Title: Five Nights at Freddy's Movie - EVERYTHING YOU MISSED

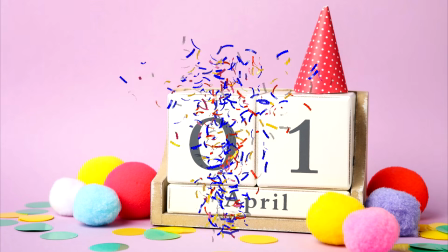Guys, I post this video on April 1st because I know nothing about Five Nights at Freddy's. I didn't play games and know only memes about Freddy Fazbear. So I made a video from the perspective of someone who doesn't know anything about Five Nights at Freddy's.
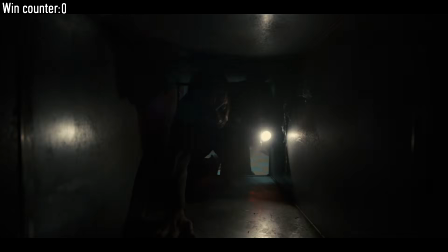The movie starts immediately with a reference to game mechanics, specifically a reference to the game Counter-Strike, where you constantly have to crawl through vents.
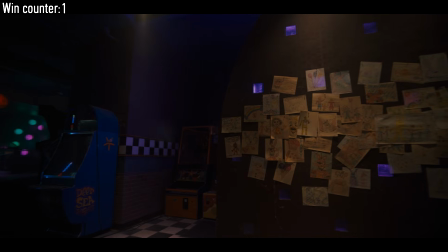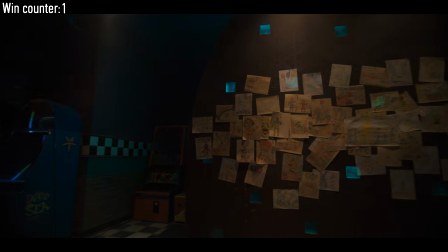This drawing board is very important. It contains all the key details of the movie.
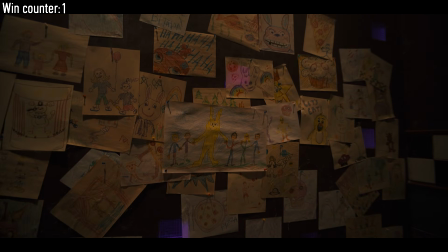First, a specific aspect of the lore is hidden here. The drawings control the animatronics.
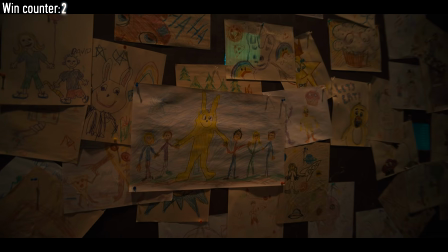Their belief system is built from these pictures. Second, an important detail with the yellow rabbit is hidden here.
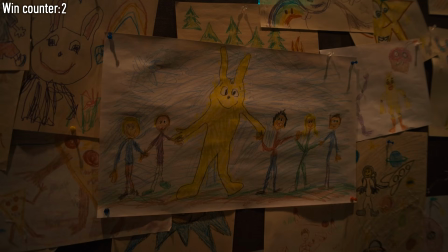The plot twist with Abby's final drawing, it's all hidden in this central image.
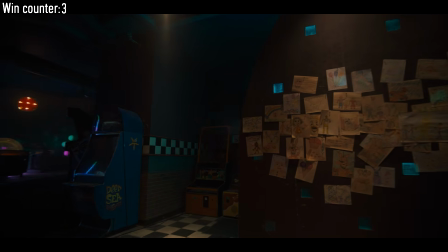Third, there's a strong contrast. The director leaves this seemingly childish vibe, but combines it with fear and horror.
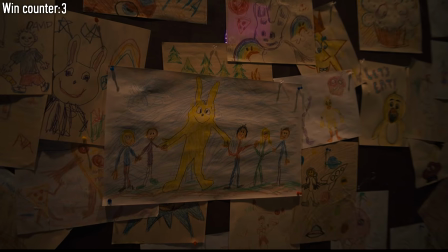Children's drawings, yet they are somehow very creepy. Fourth, these aren't just 5 children.
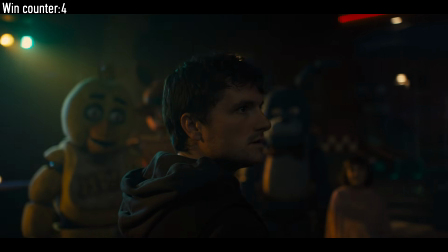They are the missing children whose souls are trapped in the animatronics. All this horror is hidden behind a child's drawing.
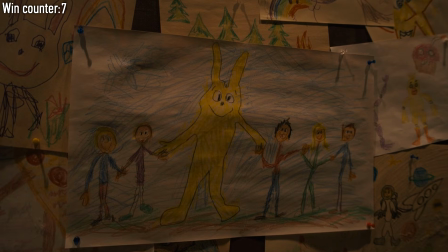The director is a genius.
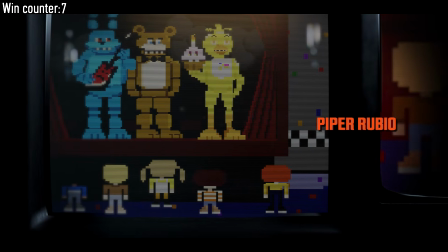The pixelated intro is done excellently.
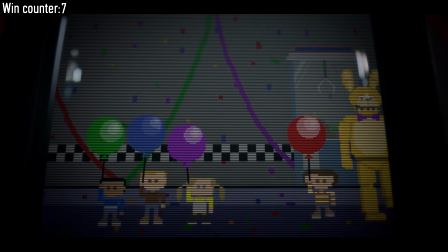Within the shell of this fun animation, the story of the abduction of children, one after another, is shown.
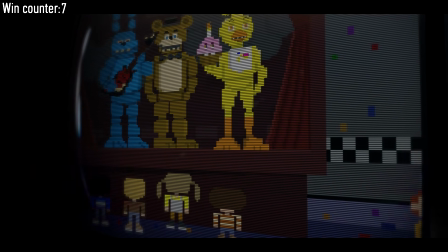After luring a child, they immediately show pizza cutters, but this is a hidden meaning, hinting that the yellow rabbit cut up the child, not the pizza.
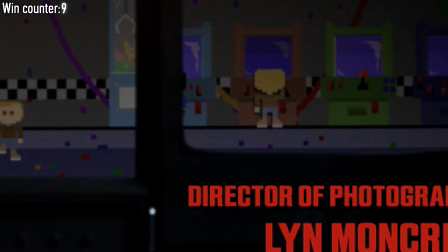Who is hiding under the mask? The blonde boy is playing on the brown machine, and the dark-haired boy on the blue one.
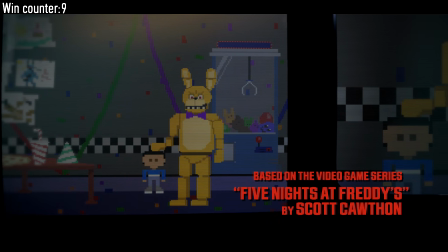This foreshadows which animatronics they will be trapped in, Freddy and Bonnie respectively.
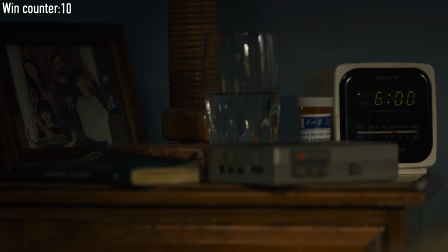The first shots with the main character immediately show his key trauma and internal conflict. A family photo with his younger brother. Notice, his sister isn't even here. He's still holding on to his brother.
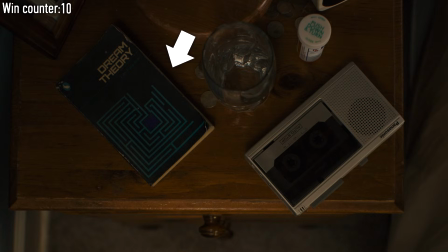The sleeping pills speak of his attempts to fall into sleep. The book is about the same topic, and there's a tape player with forest sounds.
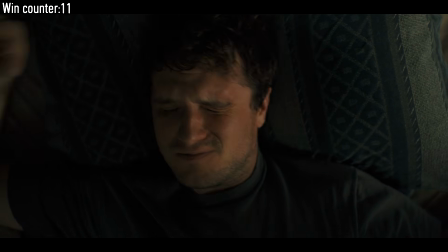The director asked actor Josh Hutcherson to put his hand behind his head for a reference to
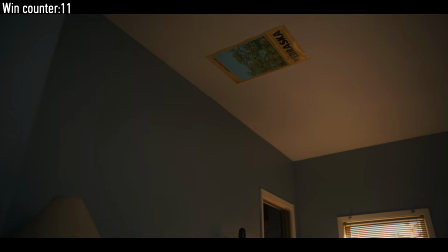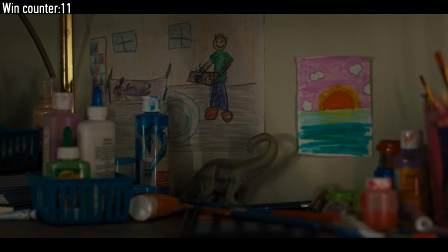In 5 seconds, they gave us a ton of important information.
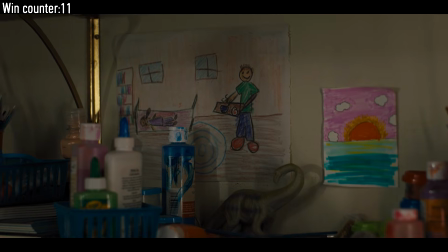Abby's drawings seem like just a child's room background, but there are 2 important details here that will be revealed to us soon.
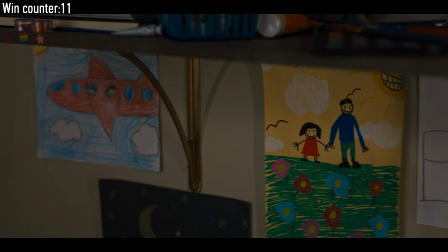I'll talk about them a bit later.
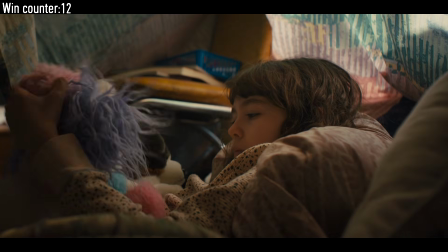Abby, come on. Okay.
An important detail. Abby doesn't befriend other children due to social issues. She is only comfortable with animal toys. So you see where this is going, right?
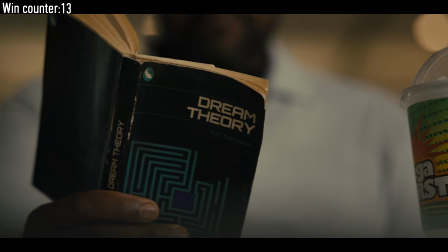And though the dreamer remains asleep, he walks through memory as if experiencing it for the first time anew.
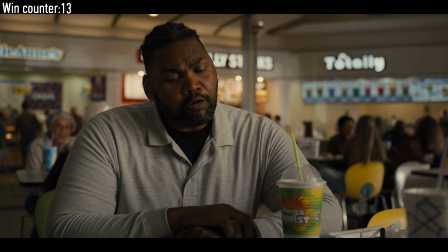This stuff for real. Some are ready to. I traded a mint condition coward. I wish I could participate in that memory and actively kick my own ass.
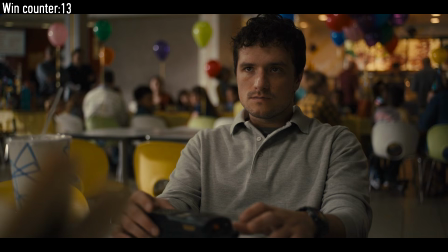They revealed how a key piece of lore works, Mike's lucid dreams. Every dialogue in the movie has meaning.
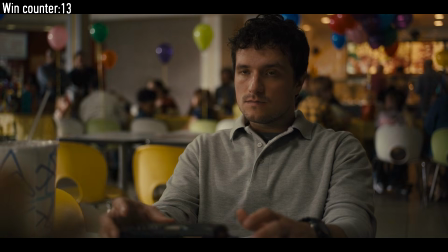Even Jeremy's words about the card already reveal the outcome of Mike's journey.
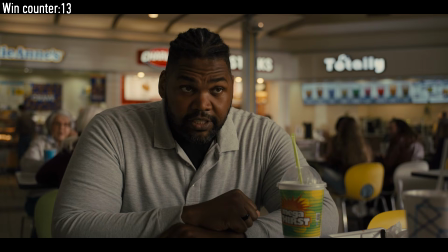Jeremy joked that you could go back in time and fix everything, but it's clear he can no longer do that.
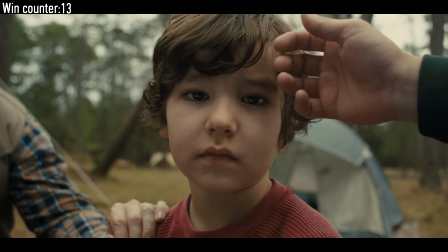This is the conclusion Mike will come to at the end of the movie.
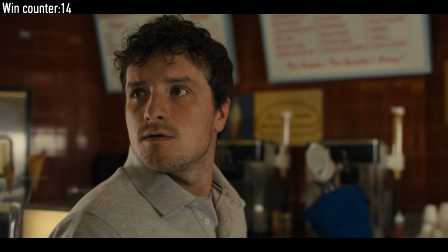We got this new.
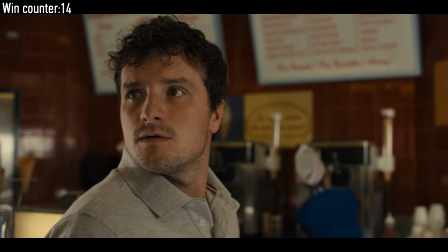How I was deceived.
On first viewing, the director completely fooled me.
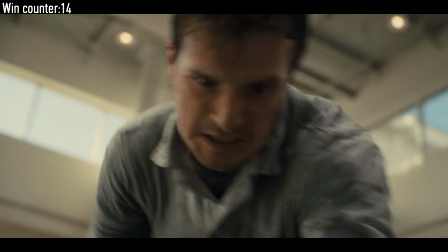I thought this scene was to demonstrate the main character's personality, like he's very kind, will protect all children, a cool security guard.
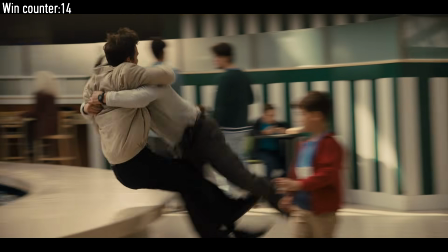I even started thinking, what a lousy movie. Only later do we learn it's about his trauma concerning child abduction.
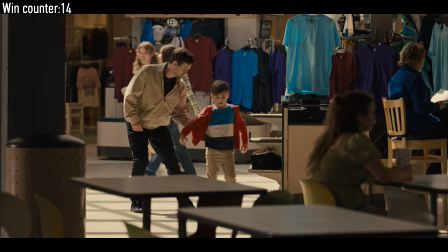This makes the scene much clearer and deeper.
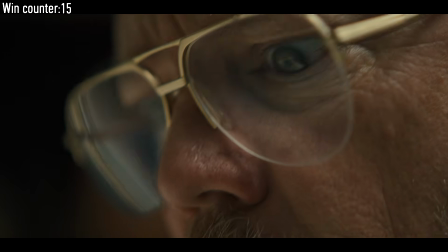What is your deal, Mike?
They leave us details to figure it out, but I still didn't see the twist coming.
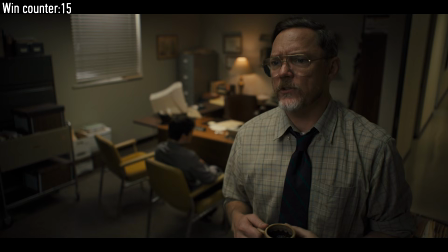Steve is surrounded by yellow light, yellow chairs. His name on a black background, enveloped in a yellow frame.
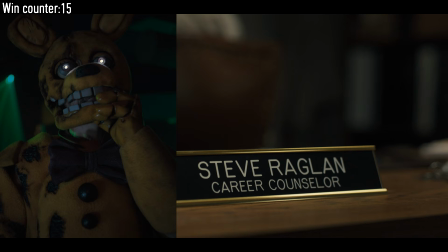He is inside the suit, where inside it's darkness with the shell of the yellow rabbit. But the main hint is when he reads Mike's last name.
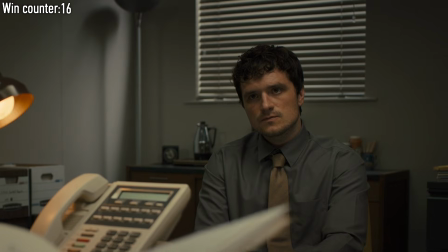I'm just trying to figure out who you are, Michael.
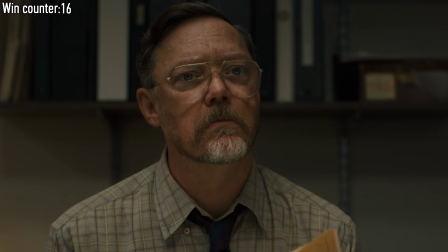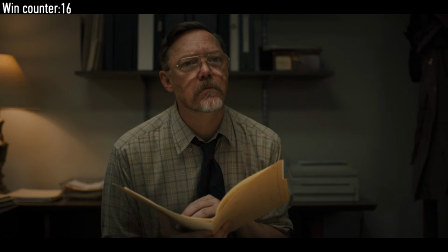At that moment, Steve looks closely at Mr. Schmidt and realizes this is Garrett's grown-up brother.
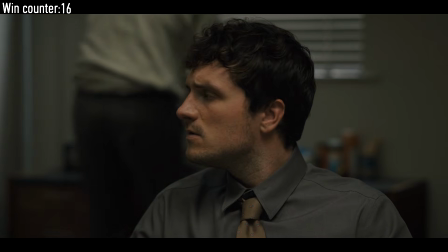Coffee? Sorry?
Mike is even taken aback by the change in tone of the conversation.
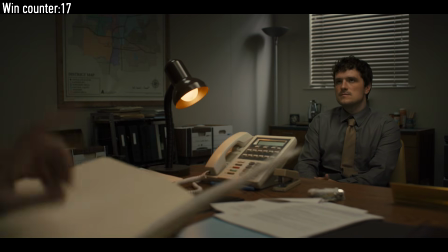Media World, custodial staff, 1 week. Tire Zone, sales associate, 2 months, terminated.
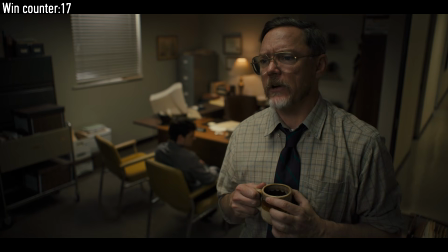I'm gonna be brutally honest with you here, Mike. Given your track record, your options are gonna be extremely limited. Genius dialogue.
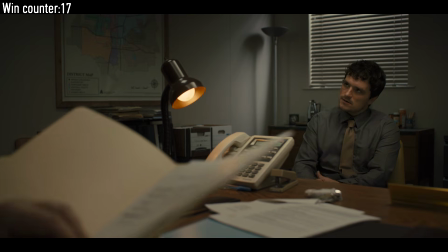Steve speaks with double meaning, both about Mike's career history with his numerous firings and about the loss of his younger brother.
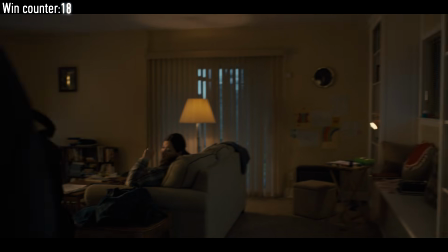Hey Max, thanks for babysitting.
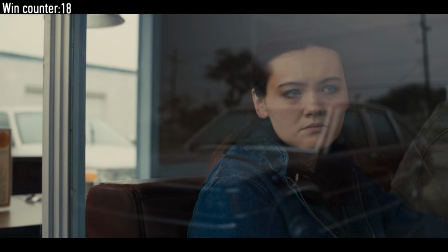An inconspicuous detail like the aunt, first presented as a positive character, but every detail has an important meaning.
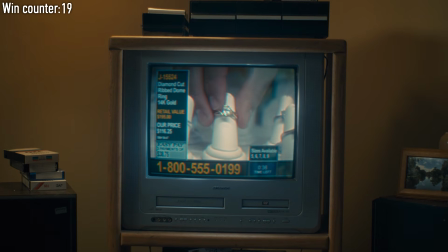We absolutely do not expect her to be a traitor. By showing the shot with the advertisement and the old TV, we learn the time period of the movie.
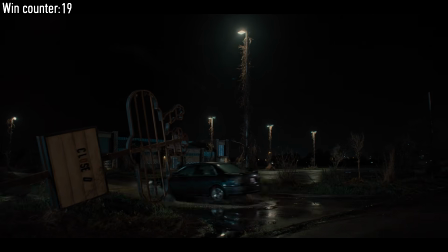It's the year 2000, a time when the animatronics were still active. Rewinding time a bit to the backstory of Freddy's would be just right.
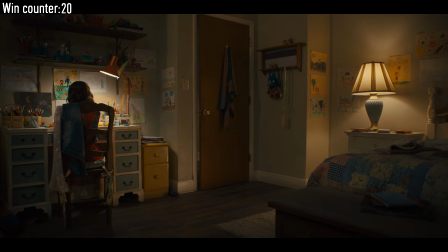Did Abby eat?
Yellow light continues to pursue the main characters.
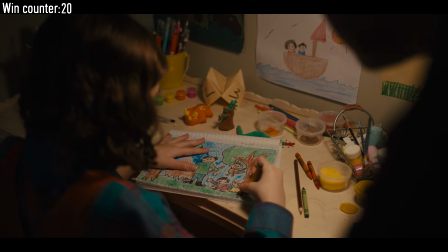The spring bunny is getting closer to Abby and Mike.
How about...
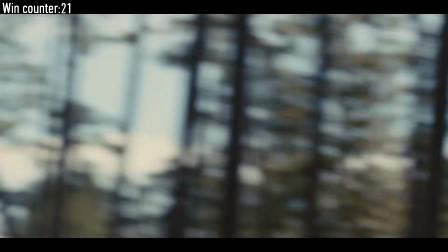Go watch your brother, okay? Okay.
A yellow tent and a yellow frisbee.
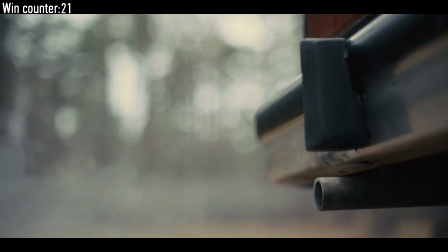This foreshadows the rabbit's appearance.
Garrett.
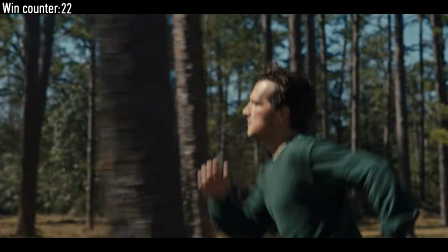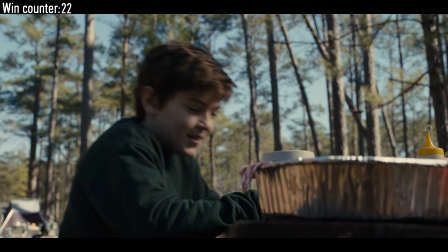This is harsh. I'm a bit shocked by how serious and frightening a theme the movie raises.
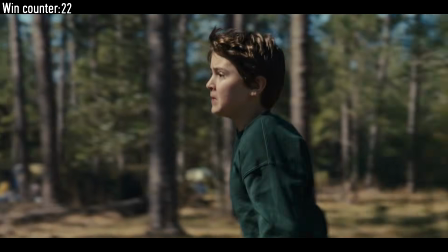Mike's trauma creates a strong bond with the viewer.
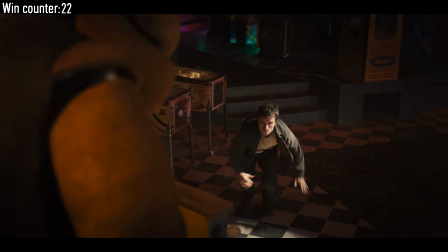You empathize with such a tragedy much more than if the filmmakers had made a plot about a good guy saves everyone because he's kind.
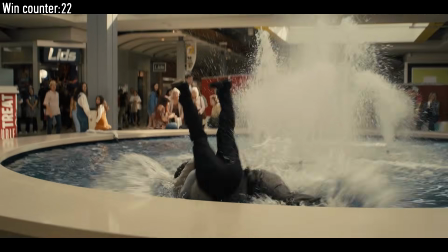Now we understand why Mike acted that way in the mall.
I have really tried to play nice, I have.
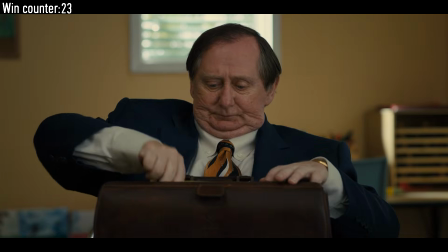But I have to think about Abby now. That this is the right thing to do.
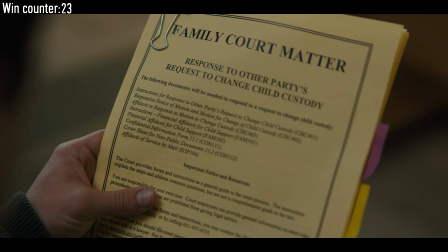Even the alarming news is not on ordinary white paper or alarming red, but on yellow.
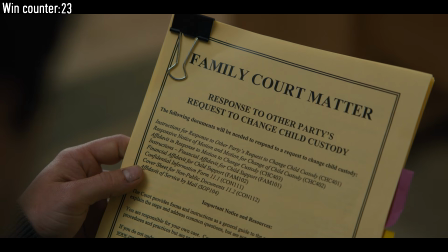I never would have thought that an ordinary yellow color would become villainous and creepy.
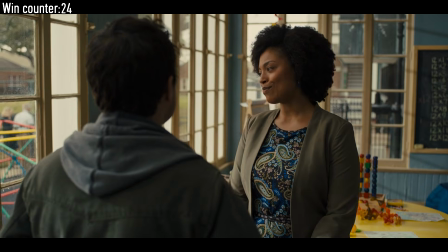I could drop dead tomorrow and she'd be too busy drawing to even notice. You know, pictures hold tremendous power for children.
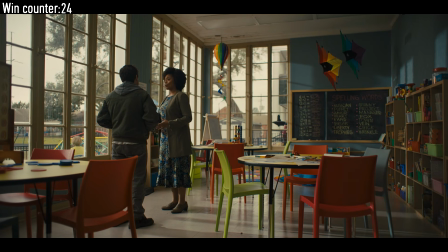The drawings. Images are the most important tool we have for understanding the world around us.
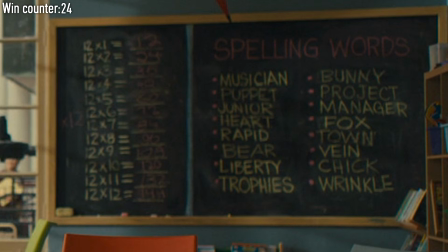On the board behind are written ordinary words for a lesson, but there are many foreshadowings here for the future.
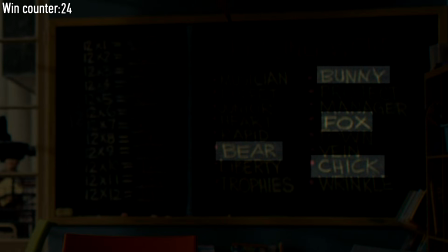Starting from the animals of each animatronic, bear, bunny, fox, and chick,
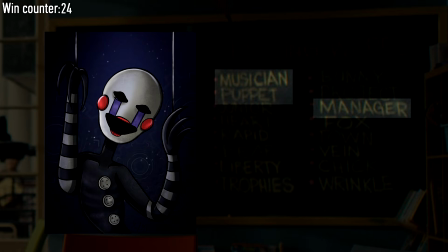ending with a couple more Easter eggs such as puppet, a hint at the sequel, musician, manager, meaning the main villain.
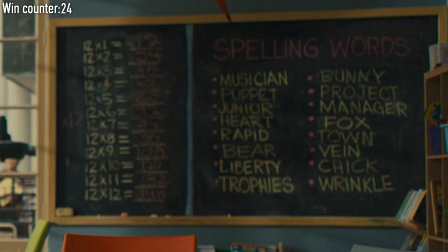I don't know the rest, the references are too complex, I couldn't read such genius hints from the director.
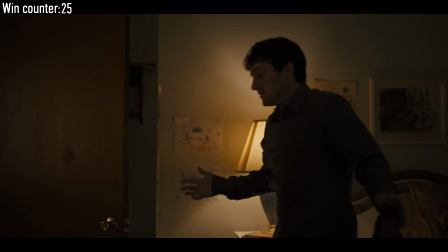Come in, I don't care. Do whatever you want. Our pictures mean something.
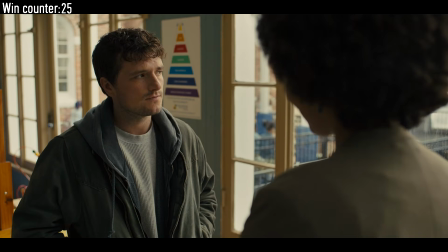And who is at the center of 9 out of 10 of them? Me.
The psychologist flipped our understanding of Abby's drawings.
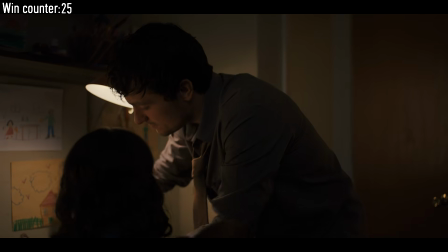It was obvious right before our eyes, but we only saw a brother and sister arguing, not the truth in the drawings.
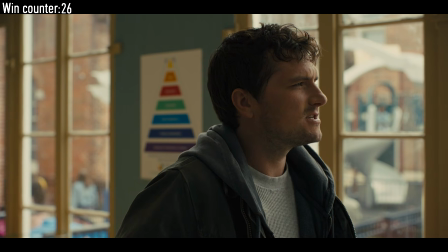She doesn't even care about Abby. All she wants is the monthly check from the state. Did you find a job yet?
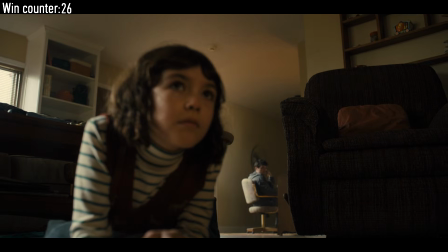Why? Have you had a change of heart? Perfectly constructed circumstances.
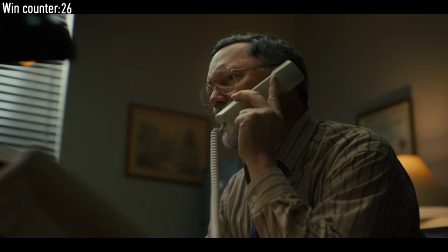Nothing is forced. Everything happened logically. Mike was fired from all his jobs for a specific reason, his trauma.
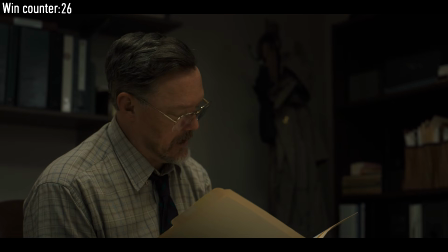Sooner or later, he would have come across the security guard vacancy at Freddy Fazbear's Pizza.
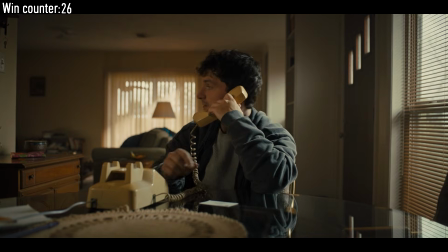But fate itself led Mike into Steve's clutches, and the motivation to work, his sister.
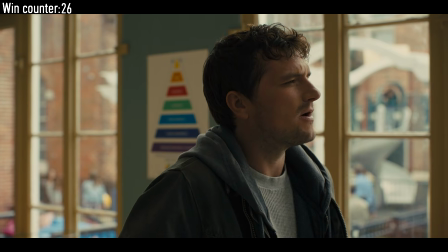No job, she gets taken by a crazy selfish aunt, has a job, she lives with her brother.
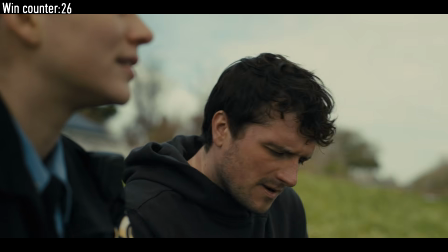Even the absence of parents is justified by Garrett's abduction.
Her mom died, and Dad, he couldn't handle it, so...
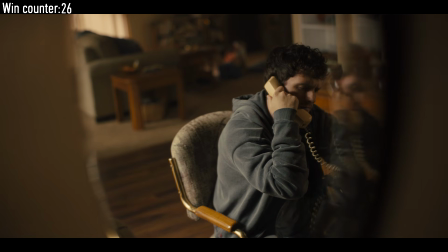The main character is written just perfectly.
Had some trouble with break-ins over the years.
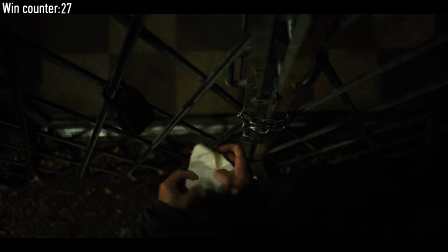Drunks and vagrants mostly.